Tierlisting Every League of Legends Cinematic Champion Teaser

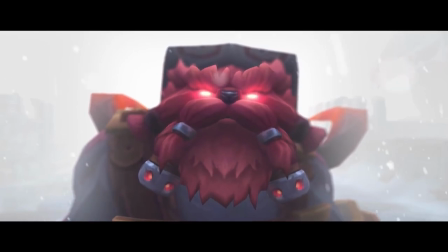247s
We get to see some cinematic shots of Ornn's character model, Volibear preparing an army, and then Ornn casting his ultimate against Volibear's ferocious charge.
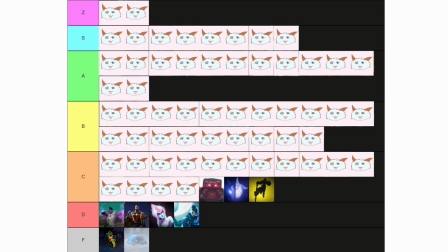254s
If this was done with modern animation, or even any form of animation right as used in the past, it could have been a banger. In practice though, the character models look incredibly clunky, especially the extremely bland Ornn ult.
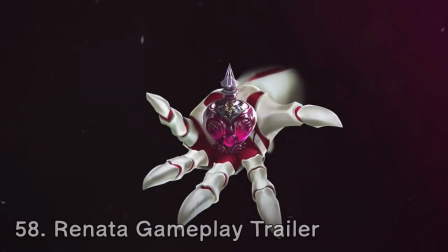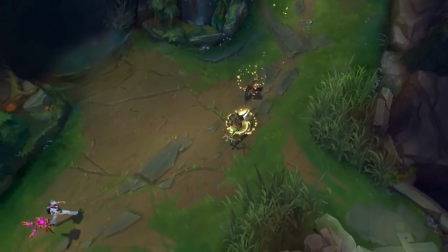270s
The Renata teaser also reeks of missed potential. It has many of the modern aspects that make newer champion gameplay trailers so good, such as cinematic shots, panning shots,
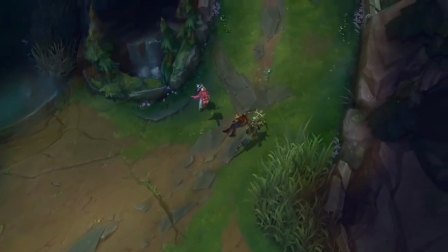279s
a narrative, dialogue, and full ability reveals, but the Renata one misses the mark in many ways.
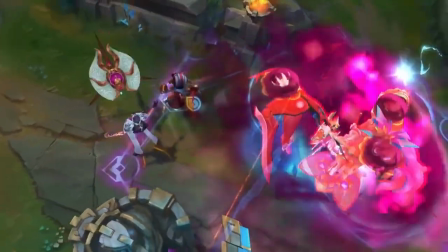283s
The first ultimate cast is shown extremely underwhelming, as some of the people who were ulted just survive anyway.
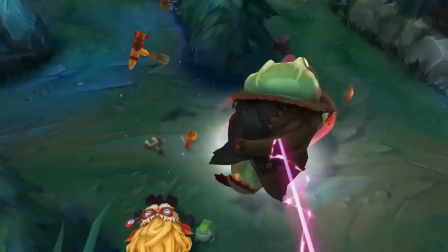289s
Many of the better gameplay trailers will heavily over-exaggerate damage or impact to create more hype and intimidation within the trailer,
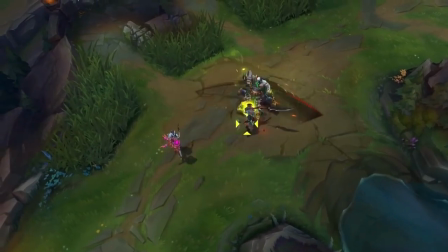294s
but we watch Renata cast her ult under turret on three people, and then two of them be pretty much fine afterwards.
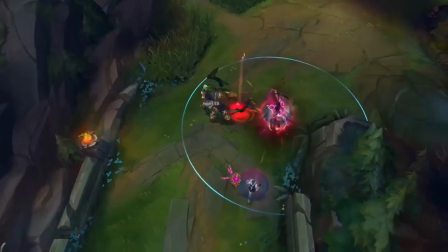299s
It would have sold the point much better if Renata had ulted, let's say, a fed Jinx, and then we get to see Jinx completely annihilate her entire team because of it.
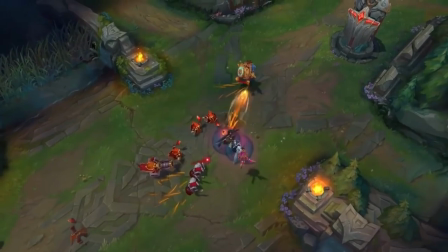307s
The mechanics of the trailer simply just don't hold up as well, as we can also legit see Renata missing skillshots in the clips.
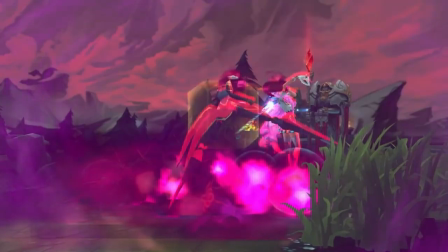313s
Even in the final shot with the slow motion auto attacks, the champions chosen for the shots have pitiful auto attack animations to showcase, which leaves the scene feeling pretty boring.
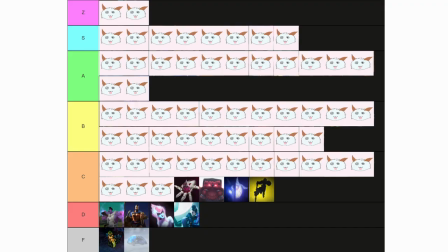320s
Renata stays in bottom C tier.
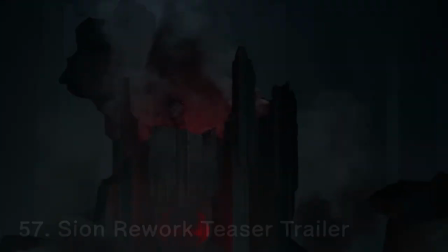This is a short, but decent shot showing off Sion's new reworked visuals.
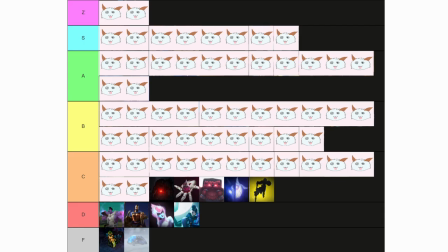330s
Nothing important to note at all, and a lack of ability reveals or real storytelling drags this one down, but the visuals we get serve their purpose well and do their job.
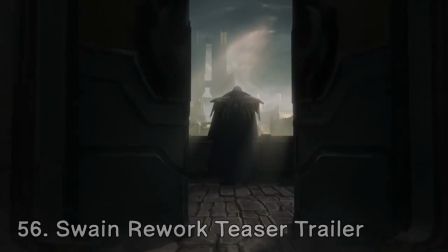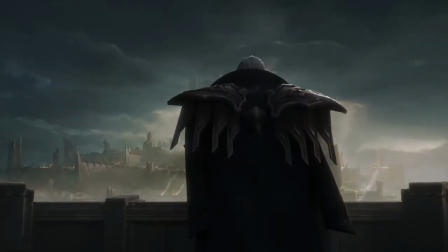344s
Similar to Scion, Swain gets an extremely short trailer to show off the reworked visuals. This time, though, we get an epic shot of Swain's new ultimate before the doors slam shut.
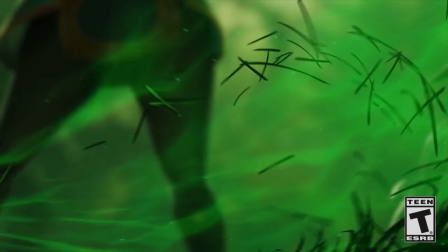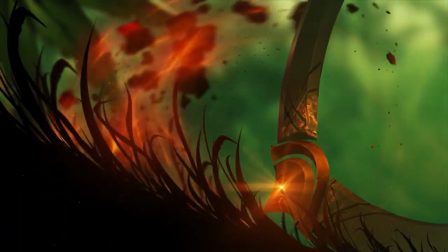358s
Again, another short teaser with mostly just visuals. This one clues us into the fact that Qiyana uses different elements, which is enough to get you excited to play the champion.
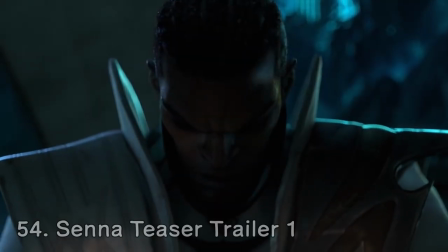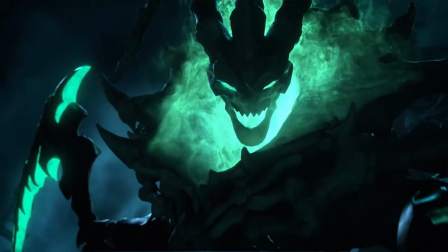372s
Senna got two different teaser trailers, so don't worry, we won't be seeing the other one for a long time.
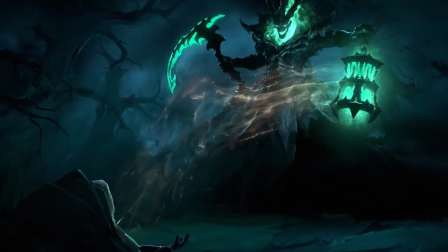377s
Anyway, this is also in the same vein of short visual trailers, this one giving us cool shots of both Lucian and Thresh looking down on a cloaked figure that we would assume to be Senna at the time of release.
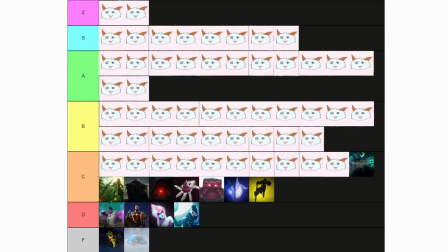385s
This one also has a bit of lore implications that push it up.
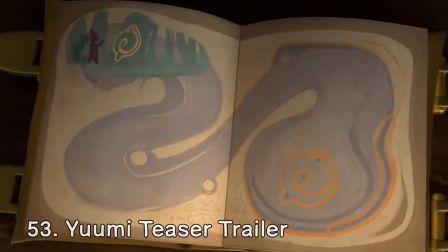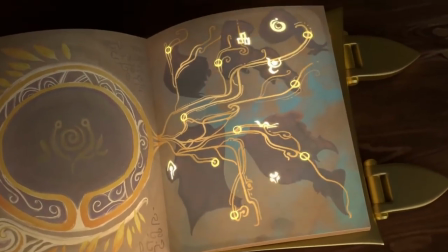394s
Yumi also got a short visual teaser trailer, but this one doesn't actually show you what Yumi is and instead clues you in with her dialogue and the imagery.
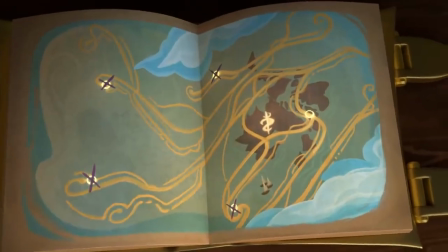401s
Pretty cool.
Oh, mark this page book. No master, but lots of fish. Big fish. We once danced in harmony with the land.
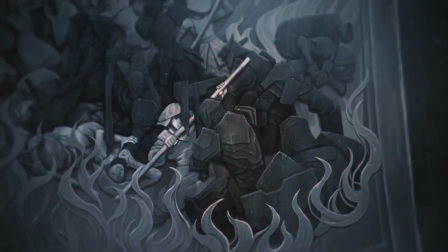415s
Aurelia also gets a short visual teaser, but this one is equipped with some great lore dialogue and a super pretty mural art pan shot that definitely matches the vibes of Aurelia.
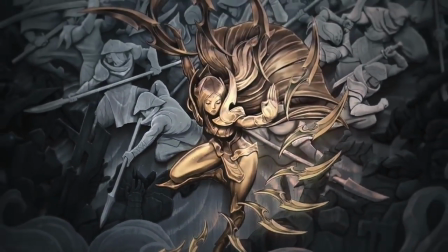423s
I'm especially a fan of the final visual of Aurelia having a lot of blades, as this was the new direction the design team hinted at taking before the trailer was released.
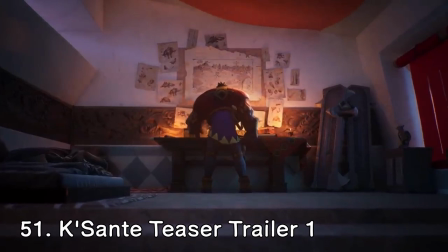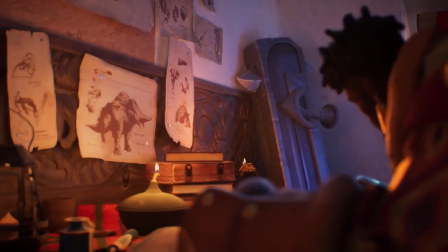439s
Similar to Aurelia, we get Kisanti himself giving us his own dialogue, but this one is equipped with the modern animation we know and love.
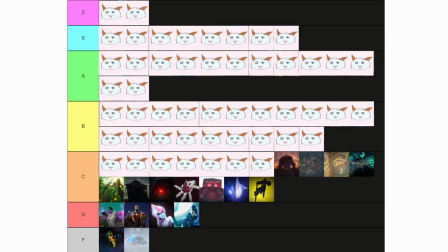445s
We also get to see his extremely imposing Tomfos leaning against the wall, which clues us into his design.
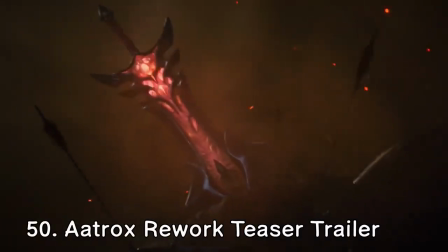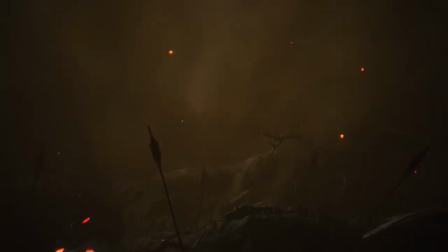457s
Alright, I swear this is the last one for a while. It's another short visual teaser.
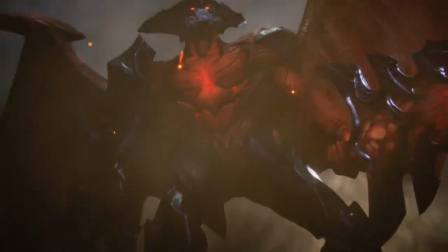462s
This one has a lot of cool aspects to it though, such as the pulsing blade showing that it's sentient, and then a big reveal of the full design of the new Aatrox.
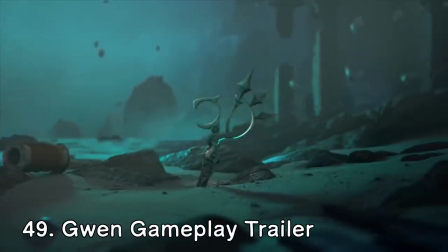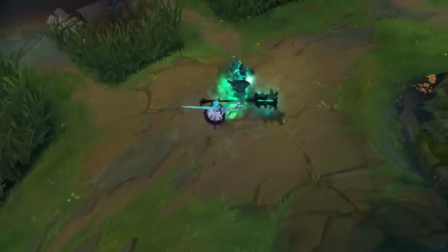477s
While this trailer has some perks like cool music and modern structure, it's weighed down by a lot of the same flaws that Renata and Evelyn had.
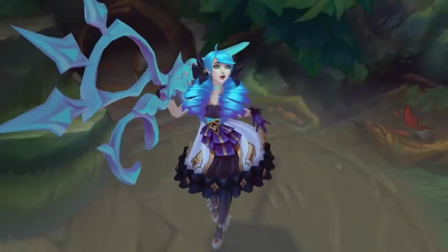483s
The sound effects of Gwen's abilities feel muted, the mechanics of the combos mostly don't hold up today, and we even see missed skill shots as the very first skill Gwen throws is sidestepped.
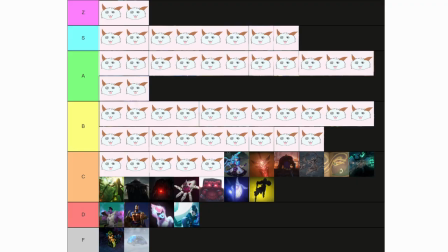492s
There isn't really even time for Gwen to show off as we only get about 30 seconds of gameplay total.
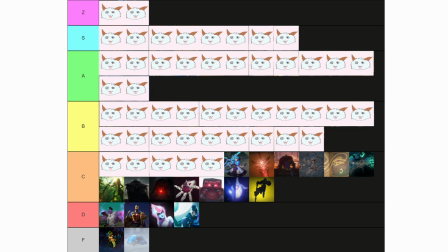496s
Pretty mediocre compared to the others coming up.
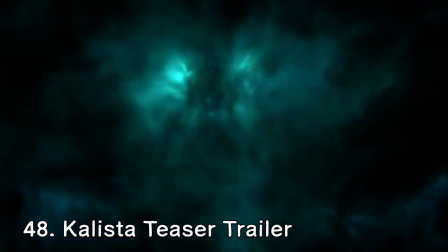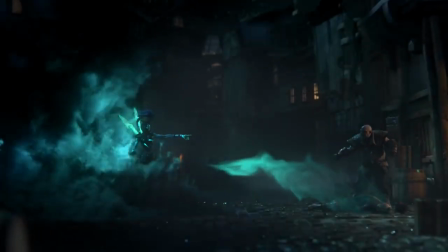506s
As the first true fully animated cinematic on the list, the Callista trailer is quite the disappointment.
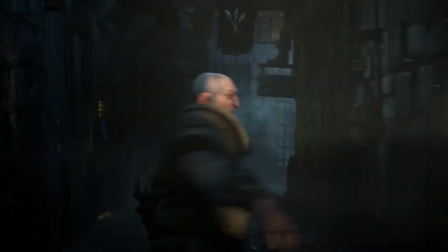510s
In its defense, it is fully animated, and it tells a story, and it's very very old.
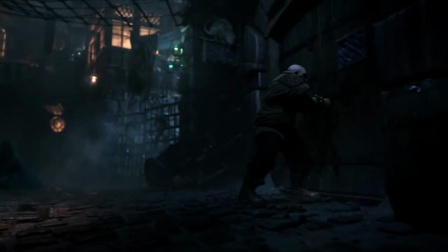516s
However, Callista's cinematic goes for the fear trope, where we see a character get wrecked by the champion in question, and Callista's is easily the least scary.
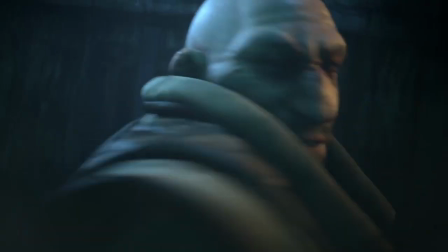524s
We aren't even given a good grasp of the victim's motives or personality, meaning we can't get invested in his emotions like with the Fiddlesticks and Wreksai trailers for example.
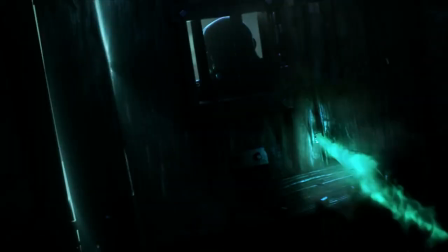531s
The killscene itself also isn't that great, as it showcases Callista's auto-attack, and that's it.
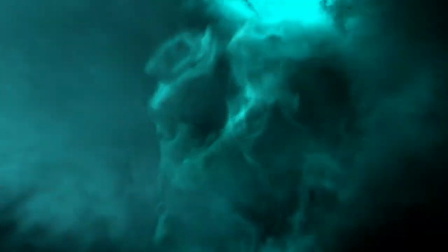536s
The length is also bloated by 30 seconds of funky smoke at the beginning, but that's just a minor nitpick. Overall, enough to make the top half of C tier, but nowhere near the B tier cinematics.
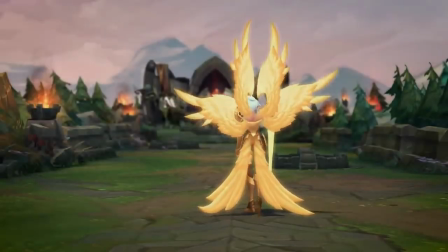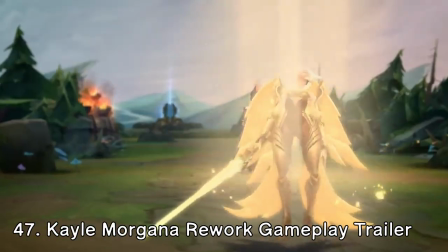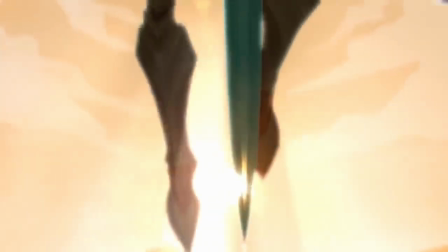555s
This one was released when Kale and Morgana received duo updates, Morgana getting a visual update, and Kale receiving a full rework.
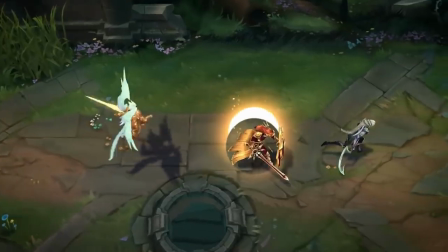561s
The storytelling elements are good with the sister duo, and the back and forth structure is a clever way to display every element of the new updates.
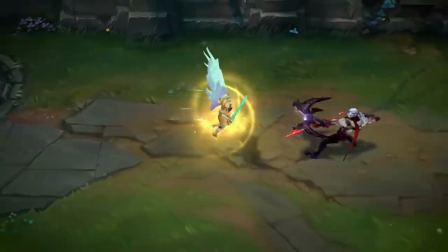567s
However, Kale's in-game model close-up is horrendous, and many of the gameplay clips of Kale are just boring auto-attacks.
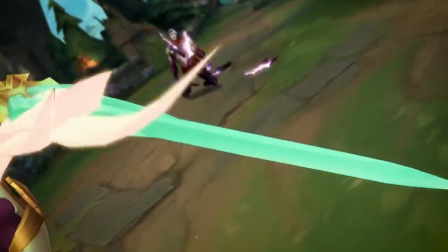573s
We get to sit there and watch Kale hit level 5 melee autos. How fun. At least a shot of Kale's new ultimate was decent.
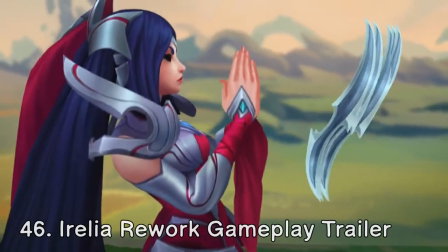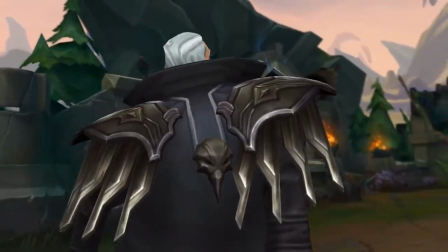586s
Aurelia's trailer is okay. The opening shot is underwhelming due to the in-game model's clay mobile game appearance, and the sound effects feel very dull, similar to the Evelyn trailer.
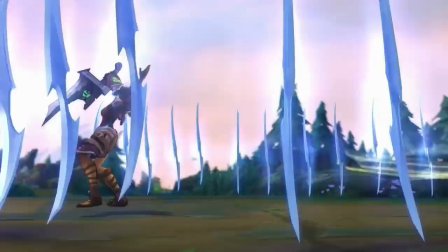594s
However, this one has some good stuff too, such as the mechanics being pretty good even by modern standards, and a decently pulled-off theme about Noxus champions invading Ionia.
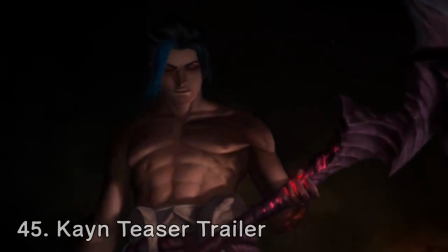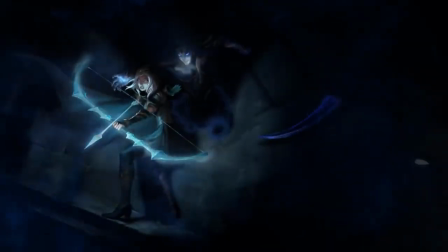609s
The Cain teaser is short but sweet. You get some dialogue of Cain and Rost arguing, with an animation of an Ash being hunted for Blue Cain, and a Scion being hunted for Red Cain.
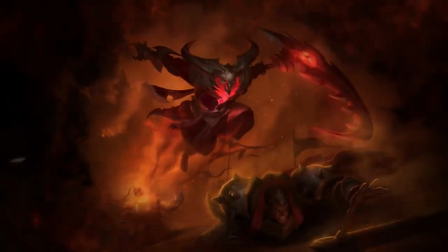618s
Good visuals, and gets the point of the champion across. Nothing to blow your mind or get you going really crazy though.
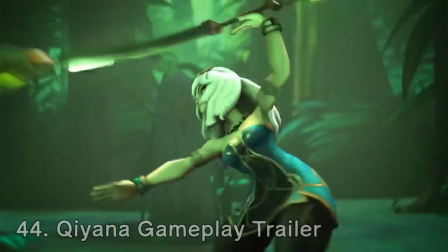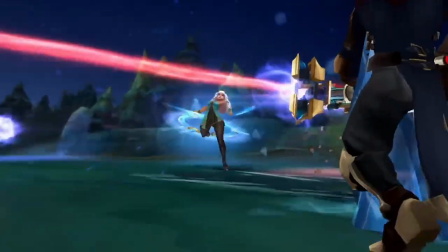628s
Kiana's gameplay trailer does a few things well, such as showcasing her personality well and displaying the traits of the three elements in her kit.
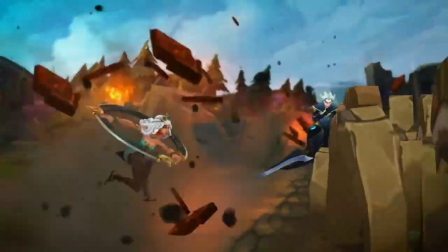634s
The trailer also has issues though, such as the ultimate shots being bad and the overhead shot of the 1v1 against Kimo feeling kind of out of place.
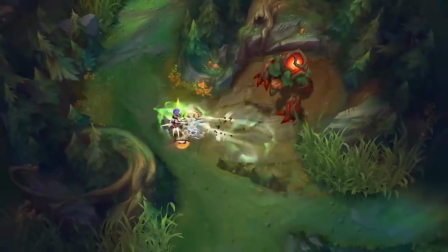640s
Overall, not bad for a gameplay trailer, but plenty of aspects to work on, which brings us to the top of C tier.
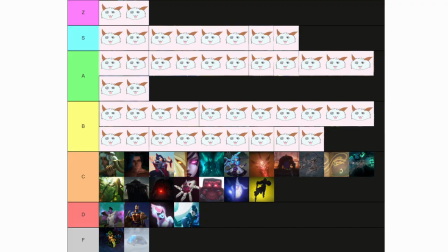645s
Now we're getting into the B tiers, and these are the ones I would go out of my way to watch again for one reason or another. Other than the godly Wukong trailer, of course.
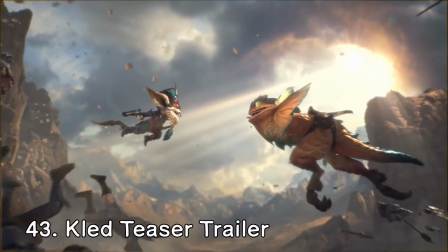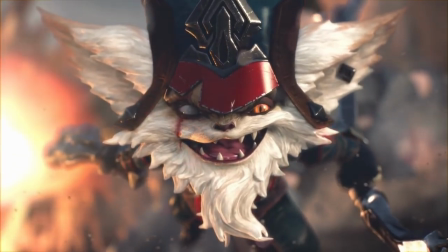659s
The Kled teaser is essentially just one long joke where Kled and Skarl are reuniting on the battlefield.
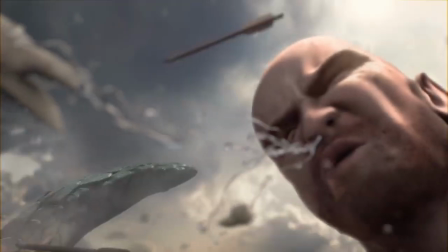664s
Pretty funny execution in my opinion, and many of the slow motion and frozen shots are well done.
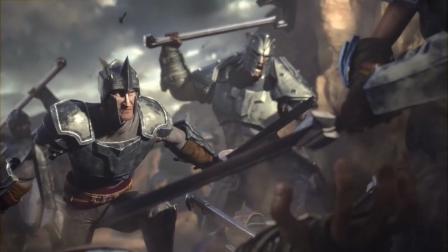669s
It is just one joke though, and while you get a grasp at the two are apparent game, that's really about all you understand about Kled's gameplay from this trailer.
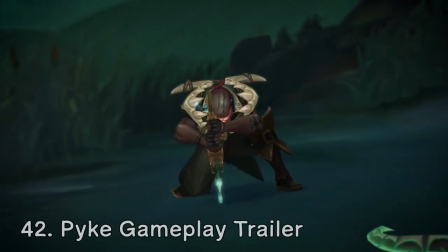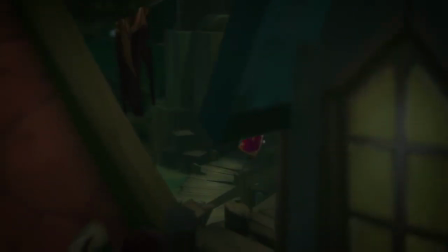681s
As a narrative continuation of the Pyke teaser that we'll get into later, the opening of this cinematic is pretty good.
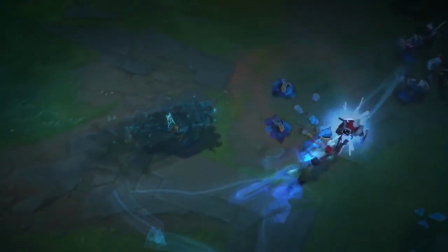686s
I like how you can feel the impact of his abilities, like the dash and the invisibility.
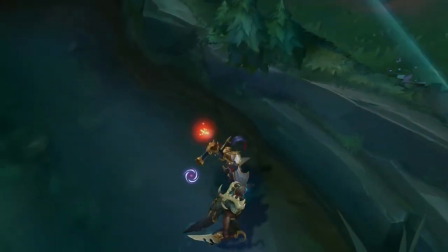690s
What I don't like is how many times Pyke has to auto-attack to finish off kills, which definitely slows down the pace of the video at times.
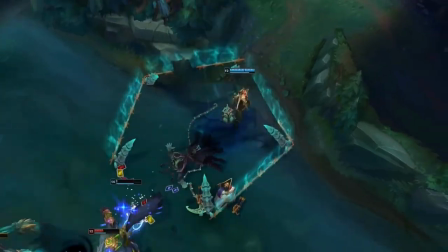696s
I'm also definitely not a fan of the final scene where he ults three people, as it 100% does not hold up mechanically in modern times, feeling almost like a bronze player is piloting the champ.
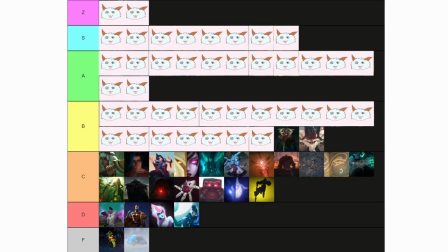705s
Overall though, this trailer highlights a lot of the cool aspects of Mike's kit with some decent visuals to go with it.
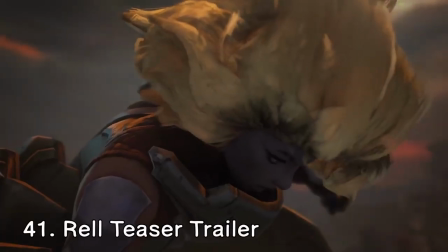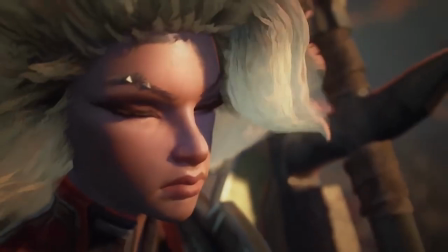717s
The rail teaser does a good job at establishing her lore, personality, pharomancy, and mount mechanic.
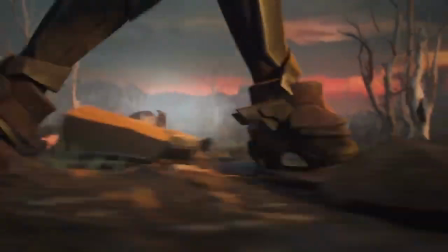722s
The scene where she transitions from heavy armor to metal horse is pretty cool. However, the visuals definitely don't stack up to other modern champion cinematics,
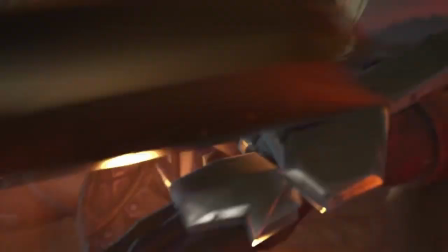729s
and the final pan shot not actually capturing Rell riding towards Noxus for any more than two seconds feels like a pretty weird screenwriting decision in my opinion.
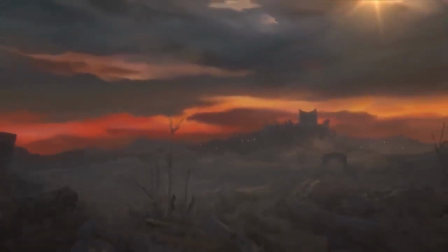736s
I wish they had panned up slower so we get to see her riding off into the sunset a little longer.